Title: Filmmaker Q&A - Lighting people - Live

I might do something like this in front of the camera and just sort of give an idea of the pace of the movement that I want. But yeah, it's all of that process. So got a few people asking questions, but I think we've covered them all. Okay, I'm going to pretty much wrap this up, I think. We've got tons that I've talked about just there, and there's all kinds of different examples over on the YouTube channel. I'm on the YouTube channel, but over on the page you will be able to see all of the different lighting breakdowns. Top lighting is fun. Generally you've got to go soft unless you're going for something very dramatic. And if you are going for something very dramatic, think the front cover of, oh God, which album is it? Queen album, Bohemian Rhapsody or something, where you've got the four heads looking up like this with a really hard light on them. You can do it and it works, but you've got to really know where you're putting that light and what it's doing to the structure of someone's face. Another thing to talk about with faces, actually, I said we were going to end, but we're going to do one more thing. If Nathan's still in the room, I apologise, Nathan.
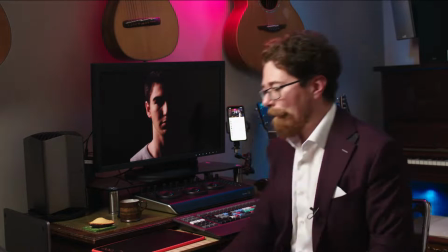[83:52]
We got Nathan just here. Nathan, everybody.
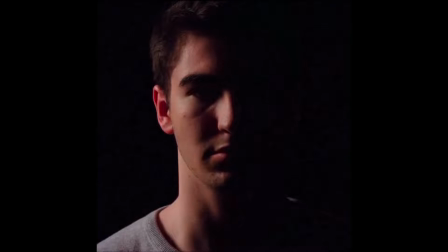[83:57]
Nathan mistakenly agreed once to let us do a lighting test on him, and this is the result.
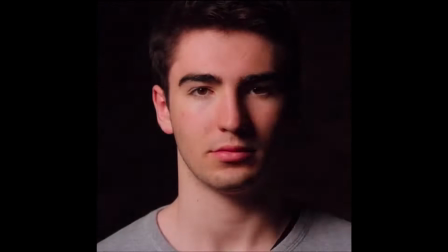[84:04]
This is like a 60x60 softbox, and we spun it around his head like this, so it's going all the way around, and we see a lot of different things happening as it moves around.
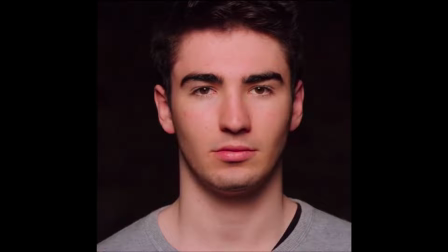[84:16]
So here is pretty much frontal, and you can see that light in the center of his eyes. It's kind of a square catch light slightly up above his head, getting a little bit of shadow under his chin, but that's pretty much flat. As the light moves around him, the character of his face changes, and you start to see imperfections in the skin.
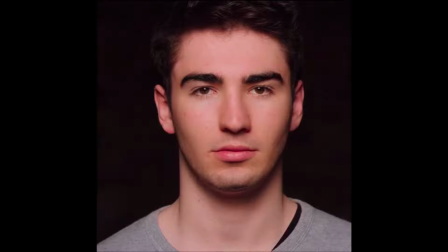[84:35]
You start to catch different features. You start to give him more of a jawline or less of a jawline, depending on where it's going to be.
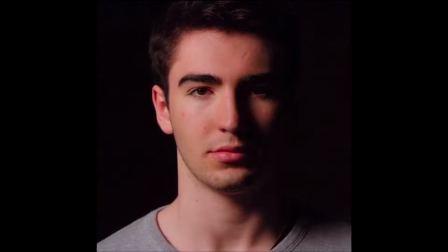[84:41]
So if we move it this way, we see that he actually has a bit of a scar on his forehead just there. And as we move the light, that scar becomes a little bit more obvious because you're creating shadows, you're creating highlights.
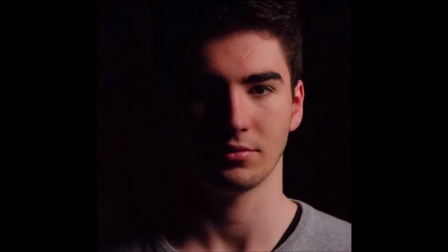[84:53]
And then conversely, move the other way, you get it, but happening the other way with the shadows and the highlights going in the different direction.
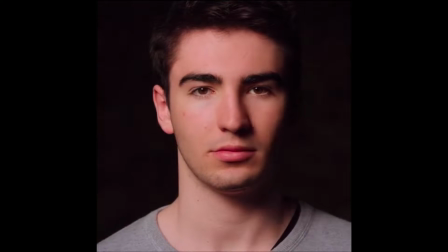[85:00]
And it's always a little bit more sinister when someone's kind of in the half light, in the side light, like that.
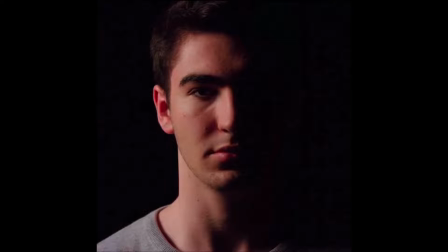[85:06]
Feels like he's in the shadows, skulking.
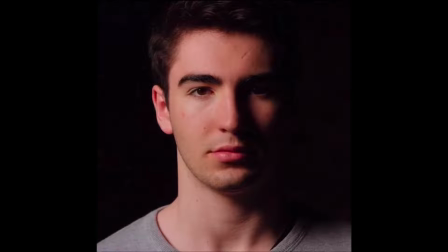[85:09]
Go over to this way, and we get that more traditional Rembrandt lighting, but with absolutely no fill. So that's quite nice. We get a little bit of a catch light in his eyes. We see that on his cheek as well. relatively nice, no shadow and all the rest of it.
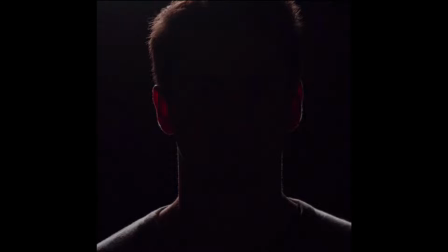[85:22]
And then you go all the way round to the back, and you've got a complete silhouette with the edge all around him on his shoulders, on his hair.
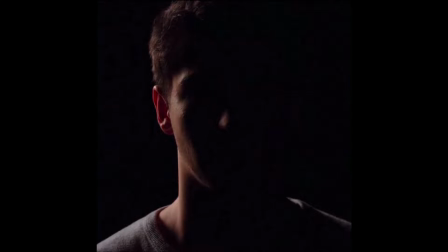[85:31]
This sort of 3/4 backlight coming through. And again, when the angle of the light is coming across like this, you see everything on the skin.
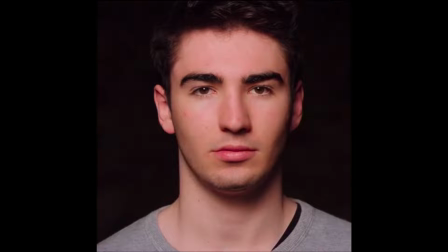[85:39]
So when you're lighting people, if you're ever in doubt and you've got someone in front of you and you just need it to look beautiful,
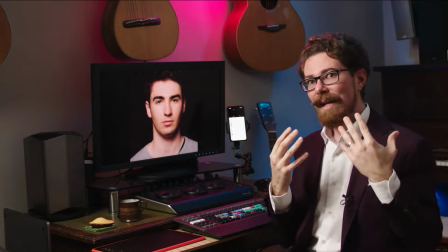[85:47]
you just need them to look clean and fresh-faced and bright in the eye,
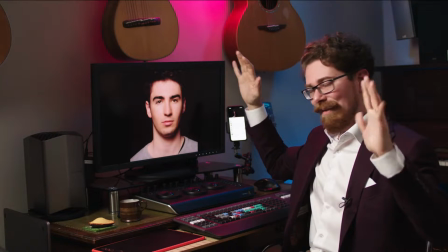[85:52]
put it above the camera, make it soft, make it big, above the camera and flat onto them.
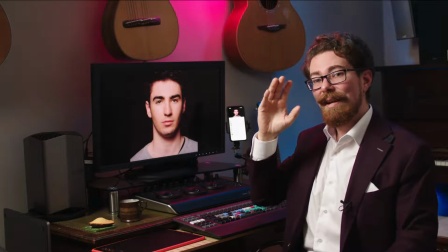[86:00]
It isn't the most interesting form of lighting, but if you're doing corporate and you just need someone to look good, that will do the job.
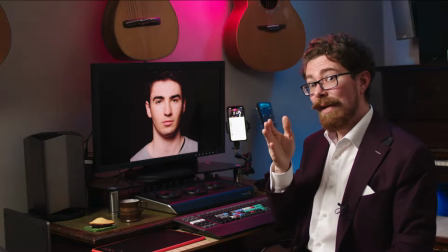[86:08]
The downside, if they're not direct to camera, is that as soon as you turn side to camera like this,
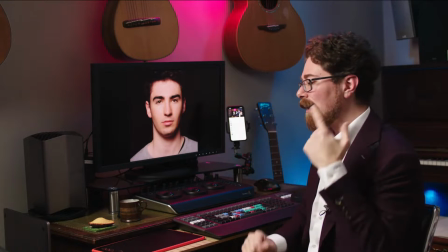[86:13]
and you're presenting off to someone, I'm going extreme here, but just imagine it, all of this area just here is in shadow at the moment,
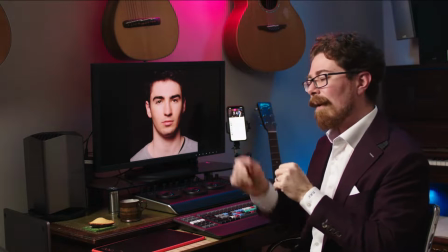[86:21]
because that light is over that way. But if it was flat onto me,
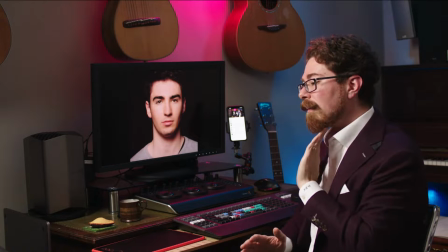[86:26]
onto the side of my face like this, then all of this would be very obvious, and that can make the side of someone's face look really big.
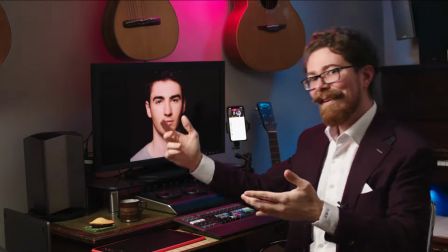[86:33]
And supposing you have someone who isn't chiseled and young like Nathan, or doesn't have a beard covering up anything untoward on my jawline like me,
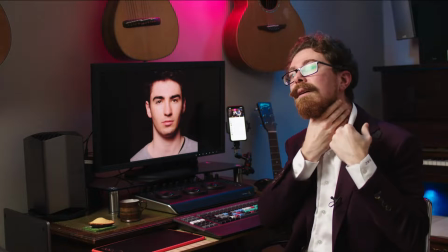[86:41]
then you're going to suddenly notice sort of if they have a bigger neck, or maybe they have a double chin, maybe they're really self-conscious about it.
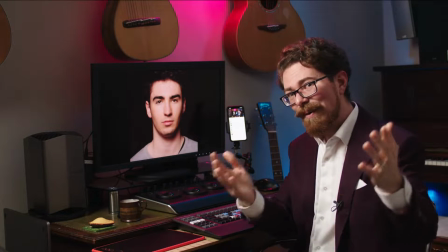[86:48]
You're going to find this more in corporates than in fashion and modelling.